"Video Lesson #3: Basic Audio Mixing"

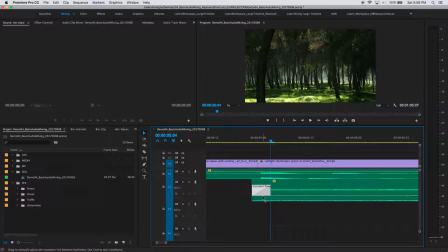And that is a sound mixing trick. Okay, and you'll see that very often. So if I take off this crossfade and listen to the audio of the forest coming in, you'll hear it cut rather harshly.
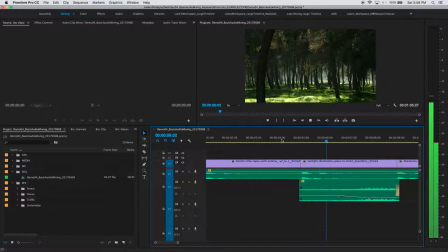Just all of a sudden starts. Listen to it soloed. It's very, very sudden.
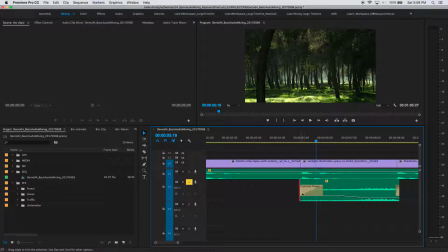So if I put that crossfade back on, 5 frames. Now listen to that transition. Nice, softened, smooth, subtle.
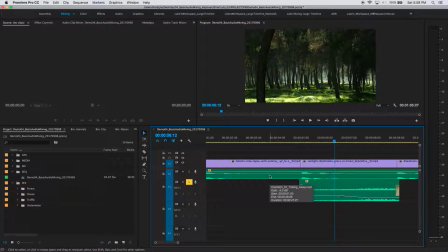It doesn't draw attention to itself. And that's one of the keys in all of editing, not drawing attention to what you're doing. It's the invisible art after all, right? Okay. So I'm zooming out with my backslash key to reveal my entire timeline at once.
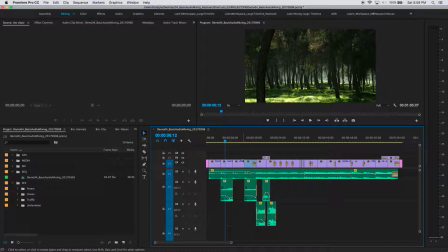And now I'm going to play through this just to check my mix one more time.
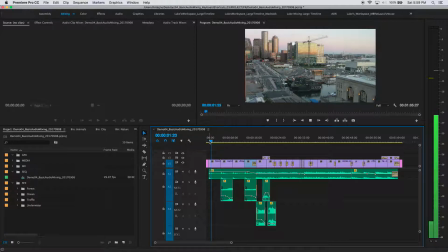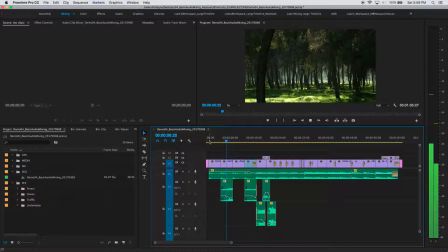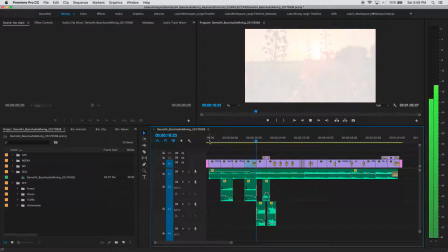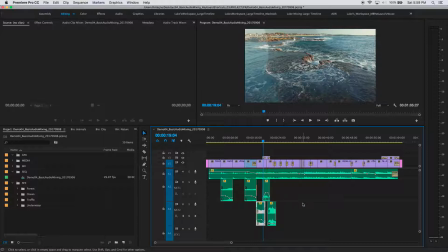You know, I think that ocean's a little strong right there. So I'm going to select that clip and zoom in a bit here. And what I'm going to do is drop down the entire keyframe array here.
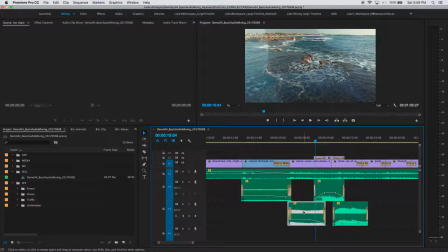So with the clip selected and not any particular keyframe selected, if I hit the left bracket, it will drop down all of them. Okay, so the entire level comes down. I dropped it by about 3 dB there. Let's listen again and see if that softens it, mixes it in a little better.
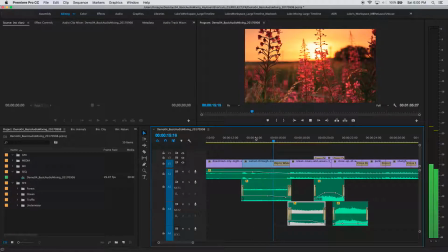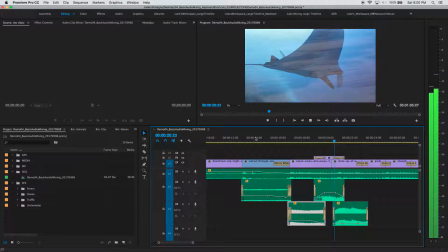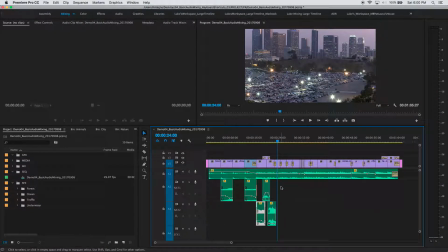Yeah, I think that works rather nicely. Okay, so we mixed the level of the music first of all with that soloed, and then paid close attention to each of our gnat sound clips here,
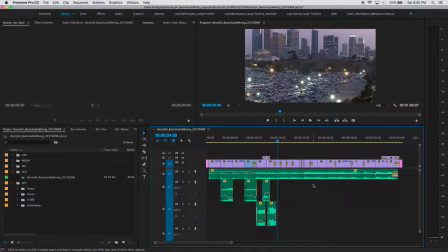and then mixed them in to make sure that they were balanced with the music so that the entire experience comes off as a nice, even, balanced mix. Now what I want to do, as I alluded to earlier, is put in a sound effect. So what I'm going to do is throw in
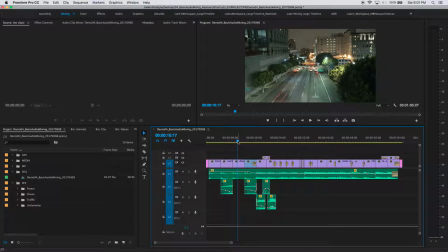the sound of some cars on this time lapse here of traffic moving through this downtown area. But I'm going to alter the sound of the traffic so that it sounds a little extra special,
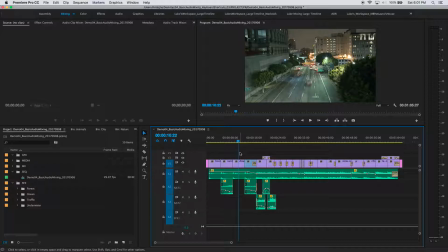a little different, not like the sound that you would actually hear in the scene, because this is a time lapse. So I want it to sound a little bit special, sped up, commensurate with what I'm actually seeing.
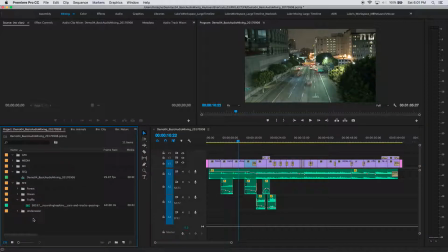So what I'm going to do is go over to my project panel here and check out this traffic that I downloaded from Freesound. Okay?
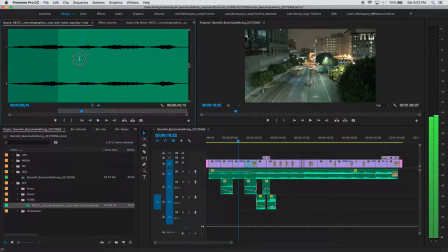Double click on the clip, open it up in the source monitor, and you can see I have an endpoint here for part of it that I like. Hitting Shift-I to go to that endpoint. Playing forward, let's listen to this traffic.
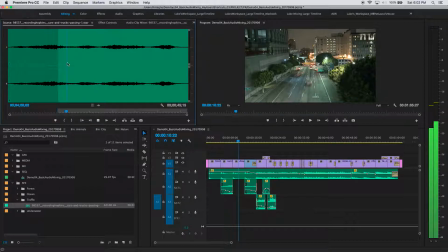Okay, that's cool. So what I'm gonna do is edit that down to my SFX1 track.
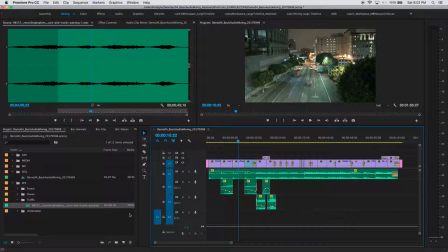So I'm gonna patch A1 to A4 down here, A1 representing the source, A4 representing the destination on this SFX1 track here.